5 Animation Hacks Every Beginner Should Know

Hey guys, if you've ever felt like your animation is missing something or doesn't look expressive enough, this video is for you.
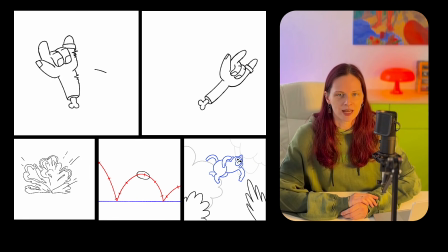(0:06)
With 5 practical tips, you'll instantly add more dynamics and character to your shots. Let's go. So, the first tip is about fast object movement.
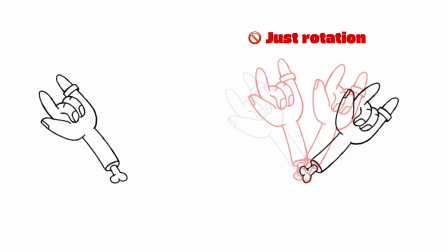(0:17)
If you just draw regular in between frames, the animation will look choppy and boring.
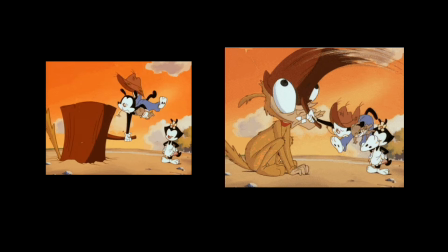(0:22)
To add dynamics, animators use a technique called smear, frames with strong stretching, or speed lines.
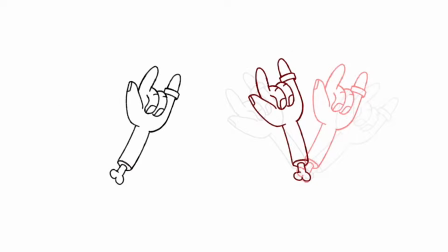(0:29)
Let's take, for example, the movement of a hand. Here's how it looks with a regular in between, pretty calm.
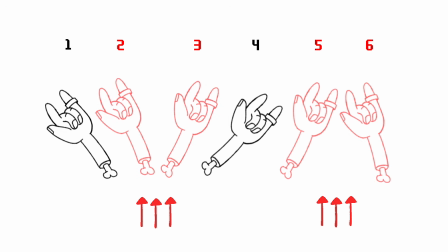(0:36)
The animation consists of 6 frames in which the hand is simply rotating. And now let's add smear frames, and you can immediately see how the motion becomes faster and more expressive.
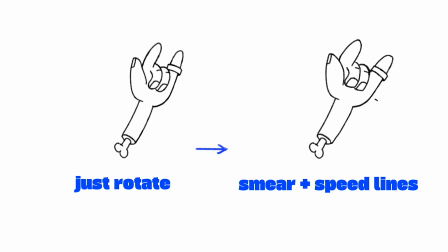(0:47)
Another option is to add speed lines to emphasize the direction.
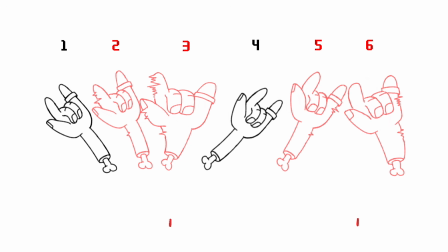(0:51)
You can go further and make the edge of the object jagged to enhance the effect.
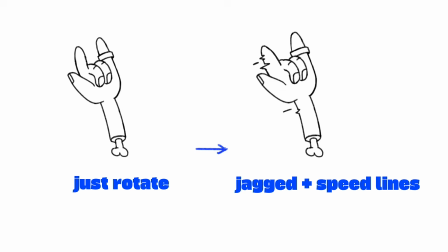(0:57)
You can also add speed lines here. The difference is obvious, right? So don't be afraid to experiment with this technique.
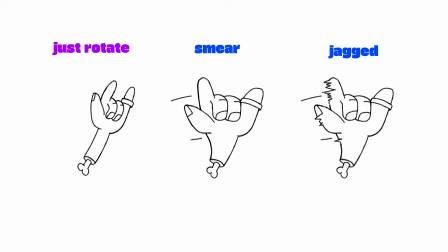(1:04)
It will bring any fast scene to life. The second tip, secondary movements.
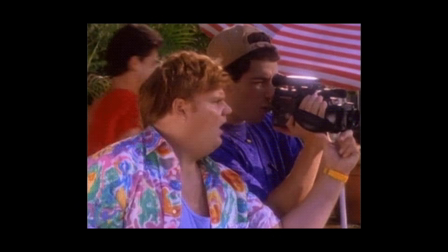(1:09)
Very often, beginners focus only on the main action, and as a result, the scene looks flat and empty.
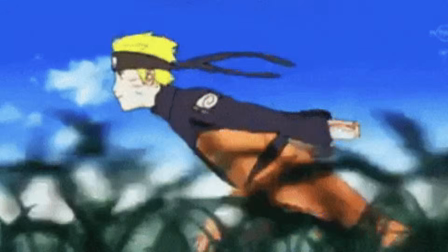(1:15)
But in real life, everything moves a little more complexly. For example, if a character is walking or running, you can add slight swaying of clothes, a scarf, or hair.
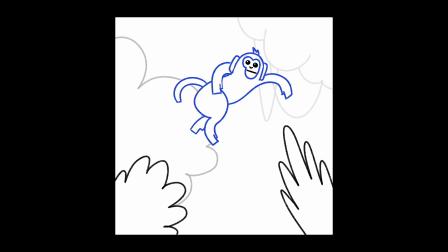(1:24)
Let's look at an example. Here's an animation of a monkey. It looks okay, but boring and mechanical. You can add animation to the ears and forelock, enhance the animation of the tail, add emotions to the face, and make a small background animation.
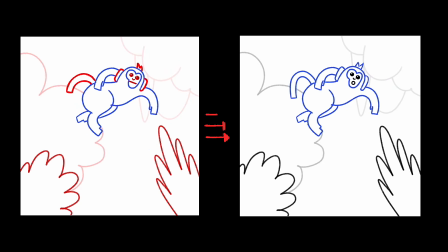(1:38)
But remember, too much can also hurt. If the background is too active, the viewer's attention will shift away from the main action.
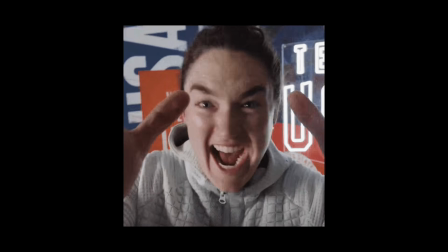(1:48)
The third tip is screen shake. This technique is especially useful when you want to convey power or energy in an action.
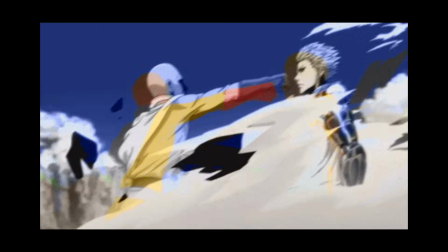(1:56)
For example, during an explosion, a sharp hit, or in mid-flight. A slight frame vibration creates the feeling that the viewer is involved in what's happening.
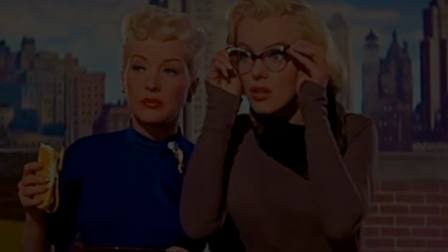(2:04)
Let's see an example. Here's a normal explosion animation.
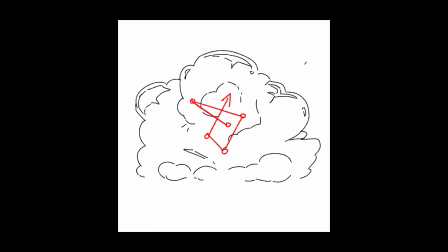(2:09)
Looks okay, but a bit static. Now, add a small camera shake at the moment of explosion, and the shot instantly feels more powerful and dramatic.
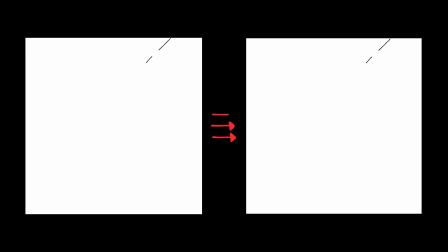(2:18)
Also, screen shake can be used to express a character's aggression, for instance, during a furious scream, a sudden move, or even a slam on the table.
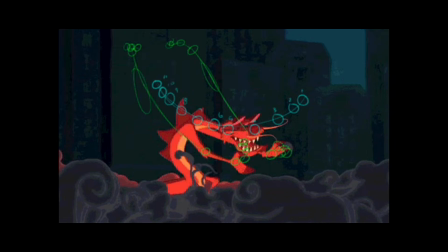(2:26)
The fourth tip, use motion arcs. In real life, almost everything moves along an arc, whether it's a head turn, a hand swing, or walking.
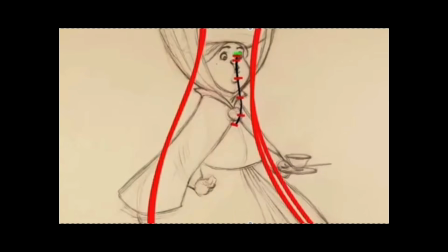(2:34)
When you animate motion in a straight line, it often looks stiff and unnatural. Let's look at a simple example.
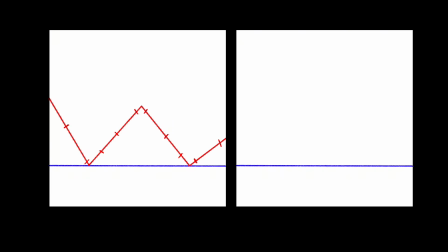(2:40)
A ball bounce in a straight line looks mechanical. And now let's repeat the same thing, but along a smooth arc. The motion immediately looks livelier and more pleasant to the eye. The same is very clear in animating a walk or a hand swing.
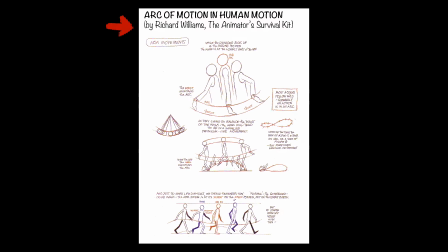(2:54)
A smooth arc adds dynamics and naturalness. Always try to keep this principle in mind so that your animation breathes.
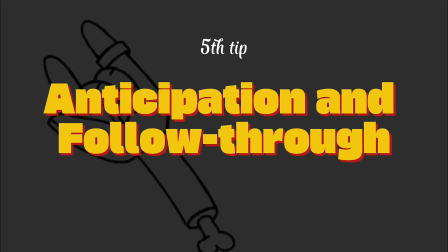(3:01)
The fifth tip, anticipation and follow-through. This is one of the key principles of animation that helps make movements more expressive and believable.
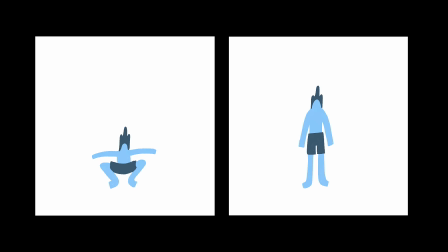(3:10)
Anticipation is the preparation for an action. Before a jump, the character crouches. Before swinging his arm, he slightly pulls it back. This creates expectation in the viewer and makes the action more readable.
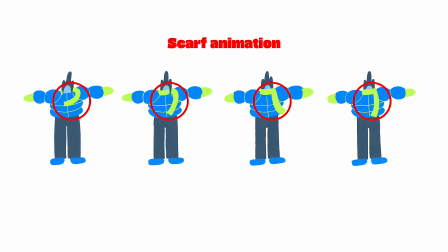(3:22)
Follow-through is the completion of an action when movement doesn't stop instantly.
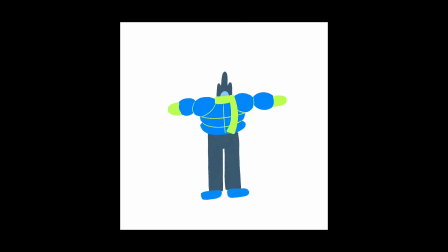(3:26)
For example, a character suddenly stops, but his hair or clothes continue moving by inertia.
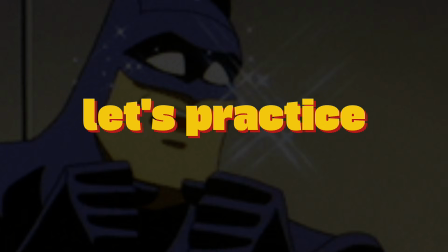(3:34)
Let's look at an example. Take the hand from the beginning of the animation.
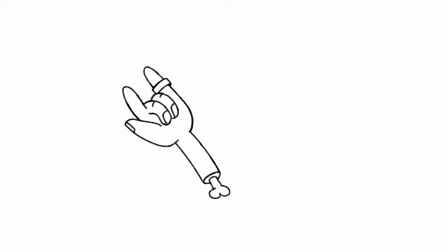(3:40)
If we don't make the movement looped, the beginning and end of the animation looks unnatural.
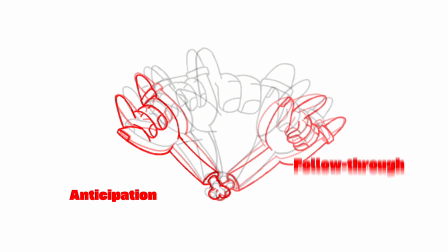(3:45)
First, we add a slight backward swing. This is anticipation. And then, after the motion ends, the fingers and wrist continue to move slightly by inertia.
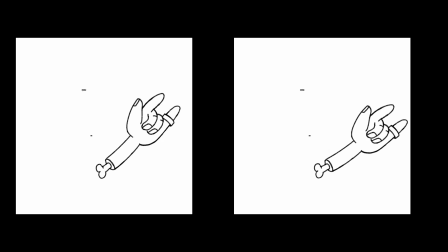(3:53)
Even such a small addition makes the animation feel more alive. Guys, I've just started a Patreon where I'll be sharing useful materials and resources.
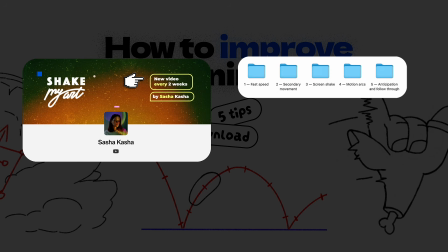(4:02)
For my very first post, I've prepared all the materials from this video. You can download them for free.
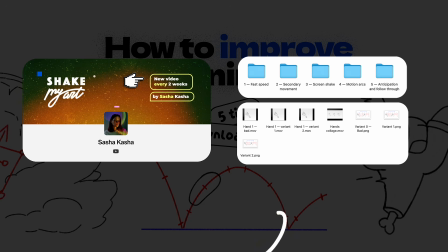(4:07)
All you need to do is subscribe.